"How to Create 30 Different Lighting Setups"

In today's tutorial, I'm going to show you 30 different lighting setups.
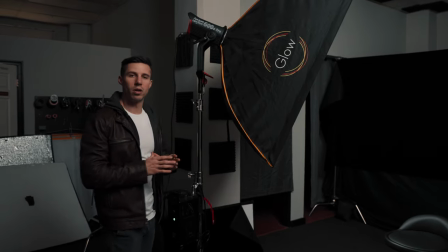0:11 The first setup that we're going to do is a very popular lighting technique, and it's called the Rembrandt lighting technique.
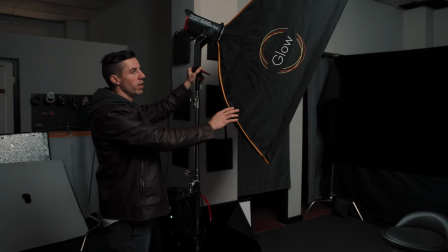0:18 And what that is, is you're going to be taking a key light, and we have our key light right here, which is just a rectangular diffusion. It's a glow, easy up. I like these, but typically you would see a circular diffusion. The reason for that is because you're going to have a catch light that's a circle in the eye which is a lot more natural flattering to
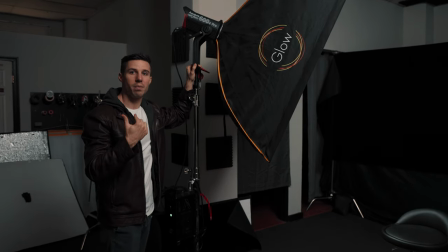0:35 the viewer than a rectangle which is not a very natural shape in an eye as a catch light which i'll show you in a second but this is all we have so this is what we're going to use you always use just what you have if you can to get the job done
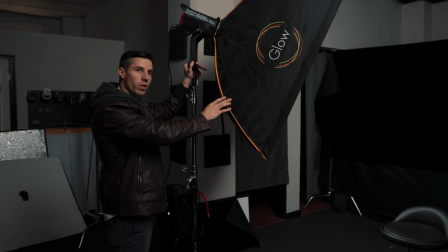0:48 but nevertheless what you're going to do is you're going to take your key light which is going to be your main source of light and you're going
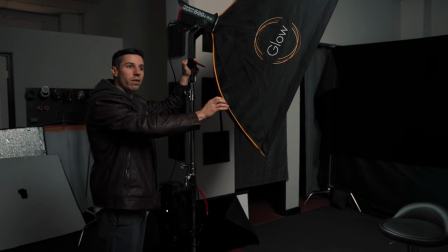0:54 to be positioning it where your subject is that chair we're going to be positioned at 45 degrees off and then you're going to adjust it until
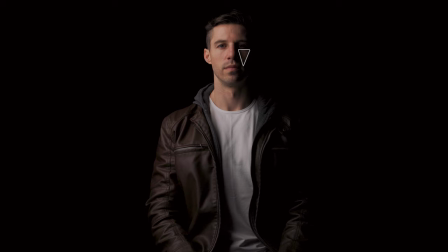1:01 you start to get a little bit of a triangle on the fill side or on the broad side of your subject and I'll show you that in
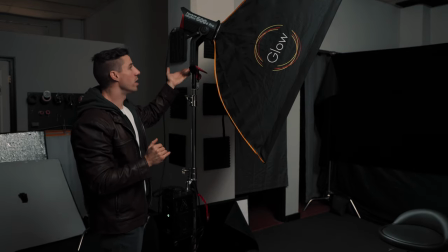1:09 a second. The next thing you're going to want to do is you're going to want to have your light kind of raised up and then angled down so you want it a little bit above the subject's head and then from there what we're going to do is we're going to do a bunch of different
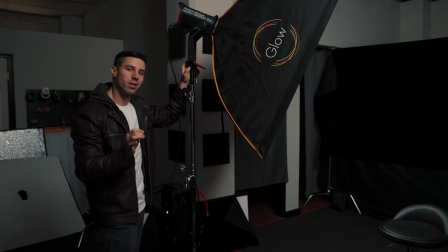1:20 variants of the Rembrandt light because you can have very unique looks with just those variants of that or just adding a little bit extra
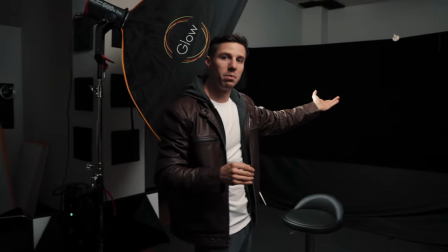1:29 to it and in the back right over here we just have dubatine put up because we wanted to keep our subject for this cool idea that I had so
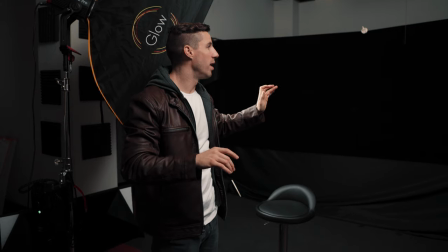1:37 we wanted to keep me in the exact same spot for every single shot or close to it so we had to build a kind of a weird black
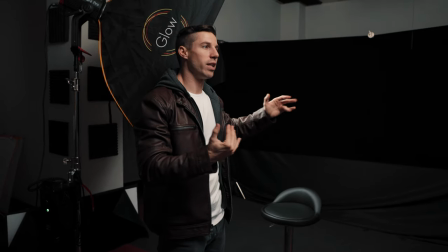1:43 backdrop for this but I wanted to show you guys with a black backdrop so that you're not getting distracted by everything behind to really see
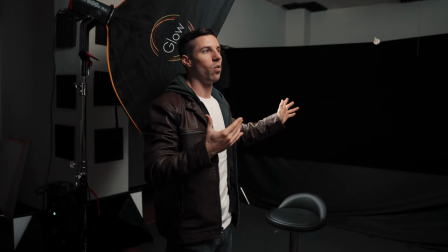1:50 what this looks like but not only with lighting setups can you have all these different
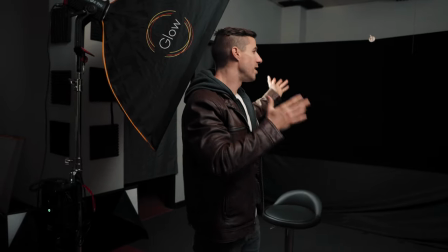1:55 variants but location can be such a huge thing and we're
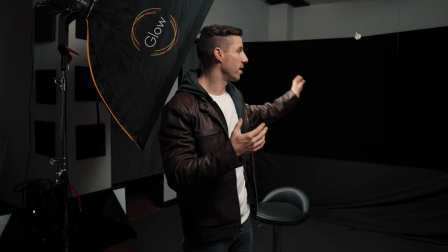1:59 not going to even dive into really that today we're just going to be focusing on the lighting
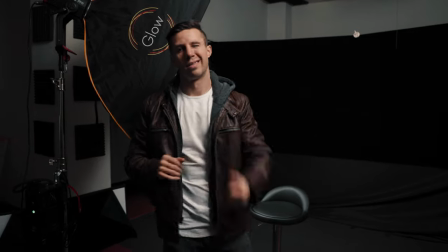2:04 techniques for interview setups next
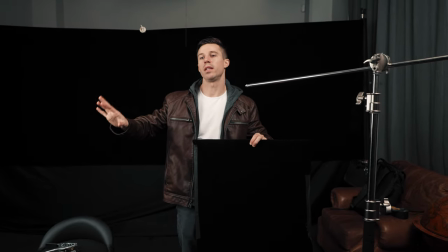2:10 what we're going to do is we're going to be doing the rembrandt lights we're not going to change anything on that side and then on our fill side we're going to bring in
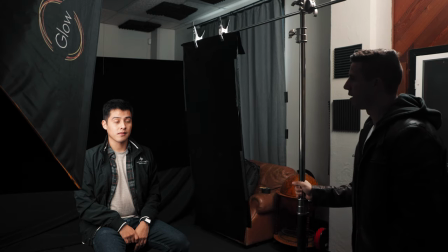2:17 a flag and what that's gonna do is all around us this light is hitting the walls and bouncing off on
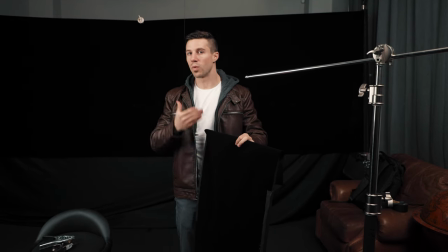2:24 it and it's creating a little bit of spill on to our fill side so we're gonna make our fill darker and the way that we're gonna do that is
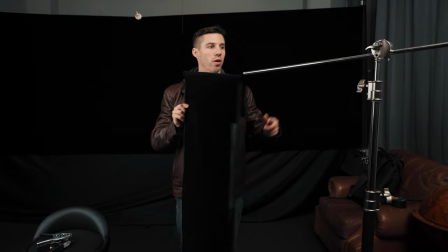2:31 we're just taking this duvetyne that connected to some styrofoam and I'm gonna put it on my c-stand like this we're gonna clip it
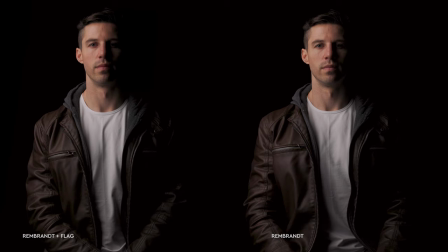2:37 bring it in just so we can darken the fill side similar
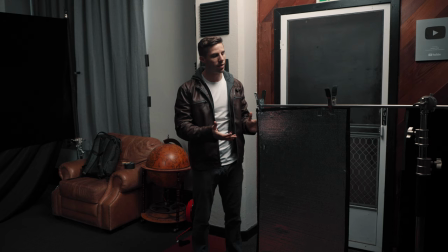2:42 to having a flag on our fill side now we're kind of doing the opposite and we're gonna have a silver bounce and what this is is it's
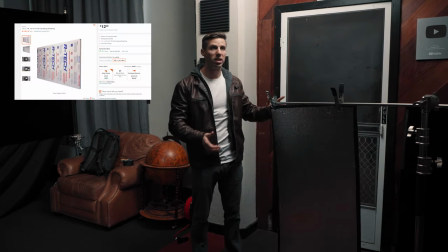2:52 just a insulation board that i bought at home depot comes huge at eight by
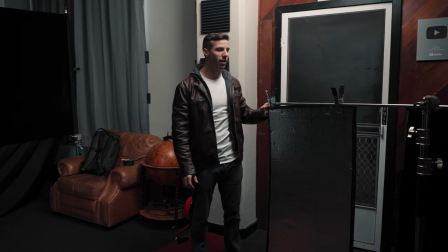2:57 four feet and i just cut them down and then use some gap tape on the edges so the styrofoam won't break up anymore
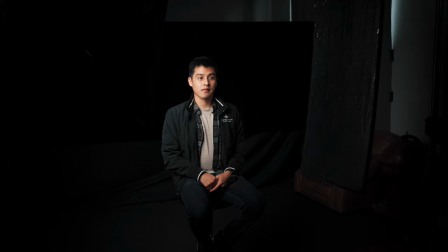3:03 we have a nice silver side right here that we're going to use to put on our fill all